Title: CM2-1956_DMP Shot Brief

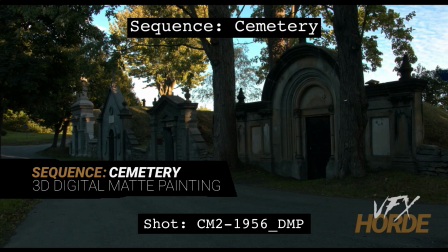Garrett Fry, the cemetery sequence lead for 3D digital map painting, and we're taking a look at 1956.
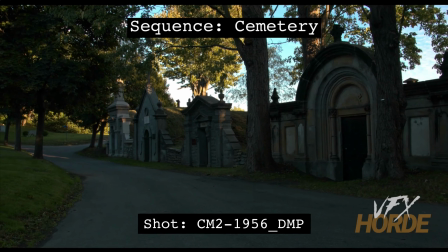So let's go ahead and play the shot. So we have all these really amazing mausoleums here on the right side, which is great. However, there's a lot of empty boringness that's going here on the left.
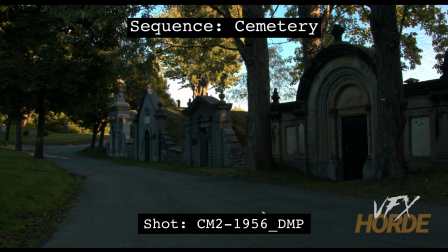So we have great stuff on the right, boring stuff on the left. And so with the other shot that we were looking at, the previous shot to this, 1954 is the other companion shot where you're going to want to make sure there's continuity. We're looking a little more this way, and now in this shot we're looking a little more this way.
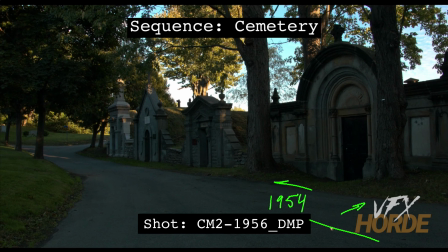So with that other shot, we need to make this a bit more of a path instead of a road, and so we can fill this area up
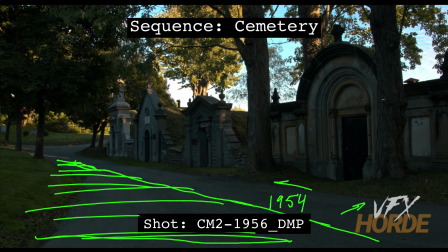with some grass, and then that provides a more opportunity to do interesting things here on the left side. So you can have gravestones here and there with that.
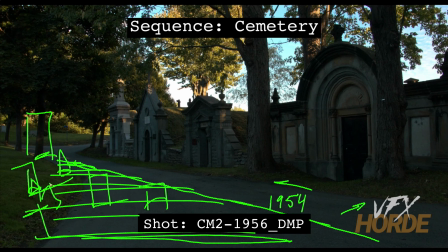So what you'll want to make sure, and there's an opportunity here to maybe put a really big marker right here in the foreground. But like I said with all the other shots,
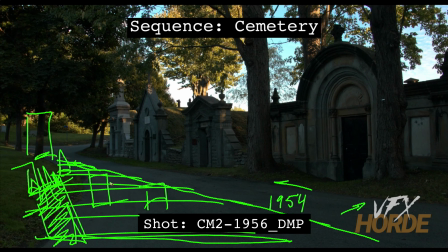is that you want to make sure that you're not putting anything in front of this shot that's going to kill the depth, because this area right here, we want to keep that depth. We don't want to kill it.
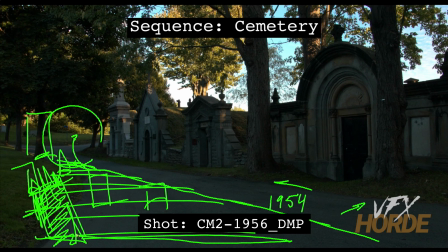And then also you need to be really careful about how you execute anything on something that's really extreme foreground in the camera, because it has a tendency to look cheesy if you don't do it right.
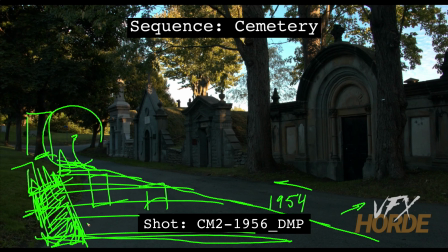So make sure it has the right perspective, and maybe we see it where it's actually hitting the ground just a little bit. But overall, we want our eye to follow down this way. And after do some concepts on this and see
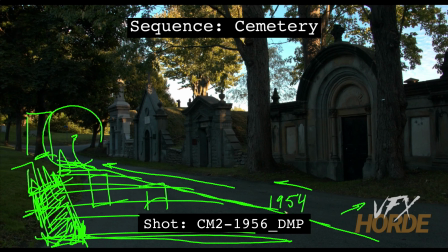what's going to work, because maybe bringing this grass this close isn't the solution. Maybe we need to bring it right here and just leave just a little bit of a larger path right there. So make sure, like I said again, make sure that there's a continuity between 1954 and 1956,
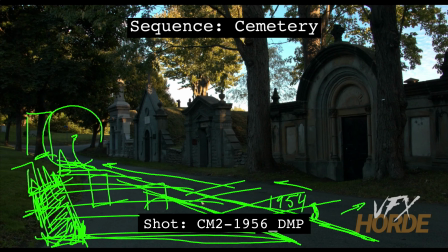so that we're doing the same thing for both shots.
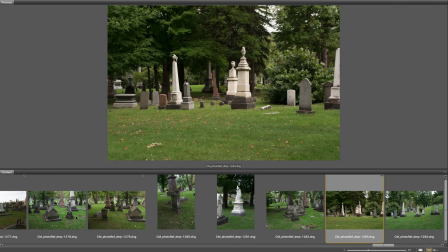Before starting out on the shot, it's really important to familiarize yourself with the extensive photo reference in the library.
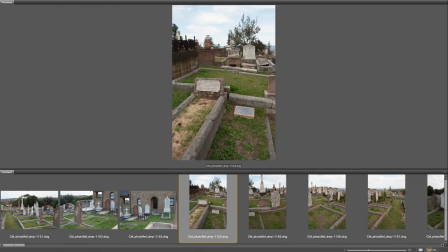It is worthwhile to do quick matte painting concepts so you can start to understand what kind of photography works for what particular situation.
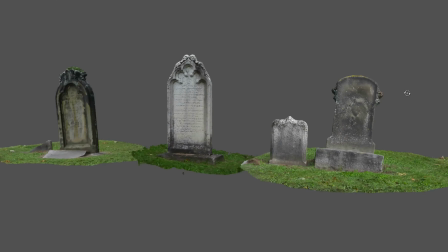Also, make sure you're utilizing the asset library, especially for those shots that require continuity between environments.
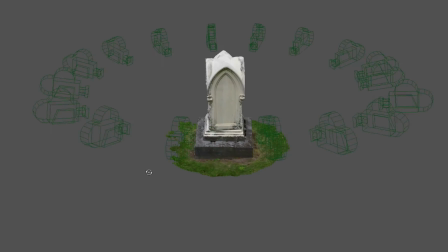These assets can be a huge help, and remember that every asset has high resolution photography,
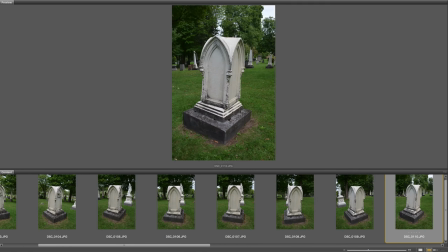so if the asset is not high enough resolution when rendered, you can overlay it with photography.